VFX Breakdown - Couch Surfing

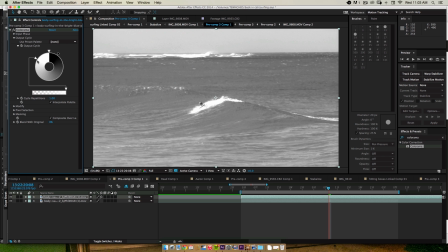249s
And we can see here that the splashing is white, which is great because it's a lot brighter than the rest of the shot,
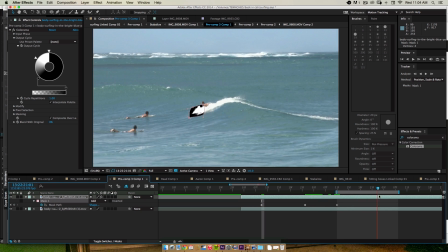255s
and we're going to be able to isolate that and composite it. So what we do is we just use the colorama feature.
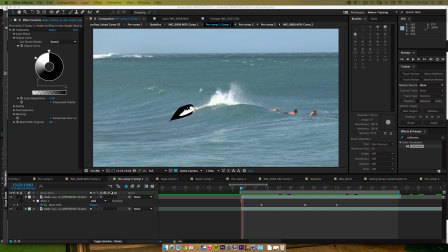261s
So we've isolated this area and we've used a Luma matte to isolate the splashing in the shot,
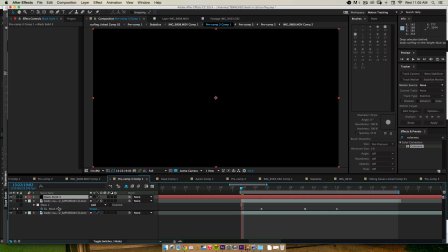268s
which is great because now we have that splash isolated on its own.
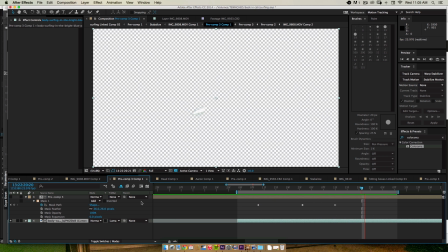271s
And then we're going to add some basic position keyframes so that the splash is starting in the same place the whole time, because even though it drifts a little bit in the original shot, we can alter that so that it's staying in the same place the whole time. And that way when we composite it onto our shot, it's going to look as though it's coming from one source the entire time.
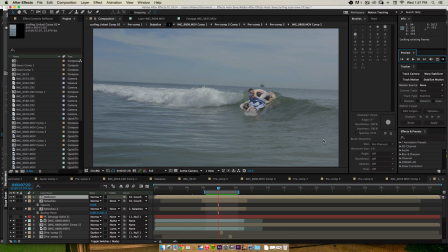290s
So here we have the splash brought in, and we can see that it's edited on top, and it looks great.
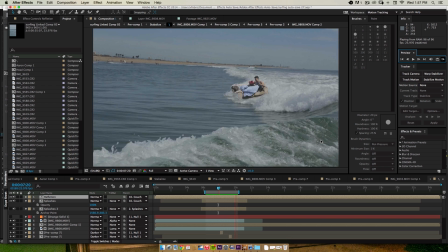297s
It looks realistic. we're far enough away that it definitely sells it.
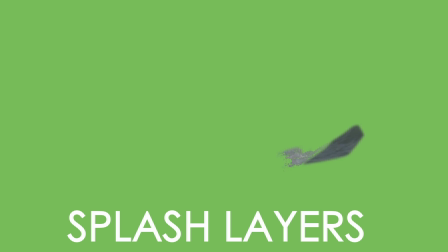301s
And so in addition to these splashes, we also want to add in some reflection. We're just going to copy the couch layer so that we have a nice reflection.
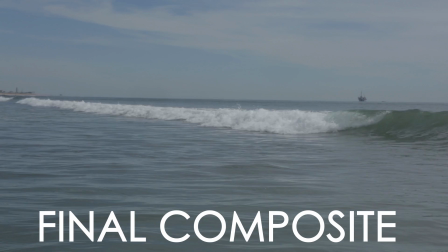311s
We're gonna blur it up a bit, lower the opacity, so it looks like a real reflection.
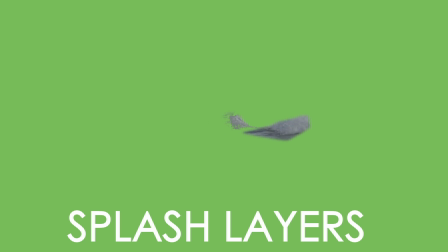317s
There you can see we have the splash layer, the couch layer, the couch reflection,
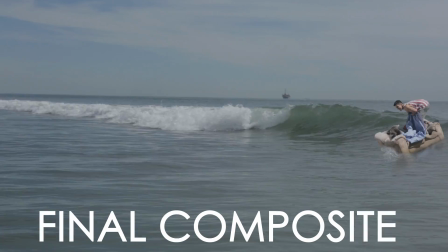325s
and then all of them composited together into this final composite.
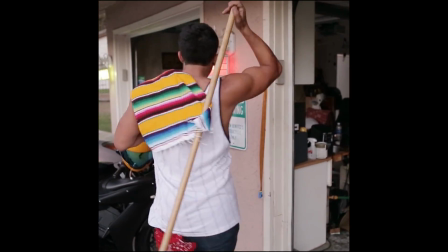332s
And that's all it takes. And so for those of you that don't know, for the last several months, I've actually been working full-time on a new Instagram channel called Aaron's Animals.
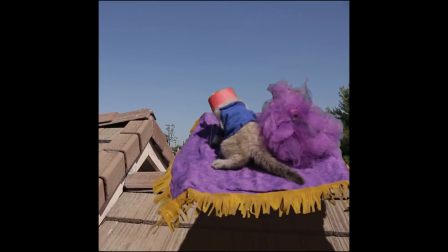341s
And this video was made for that channel. And you can find other videos similar to it on the same channel.
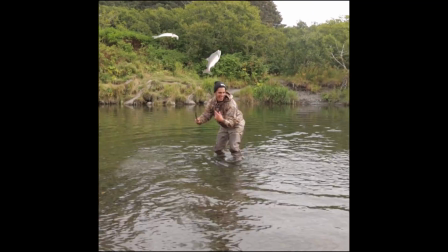349s
And I'm thinking about actually putting out a training that shows you how I did several of the videos in the Aaron's Animals.
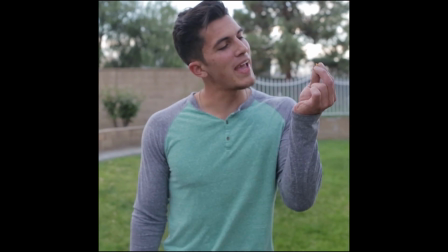356s
So if that's something that you guys are interested in
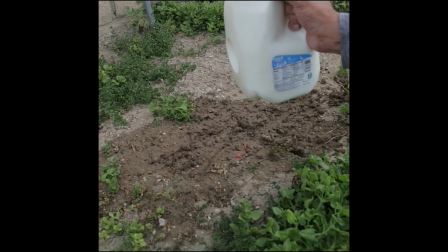359s
having, go ahead and let me know in the comments below. So then I'll go ahead and knock out some training for you guys.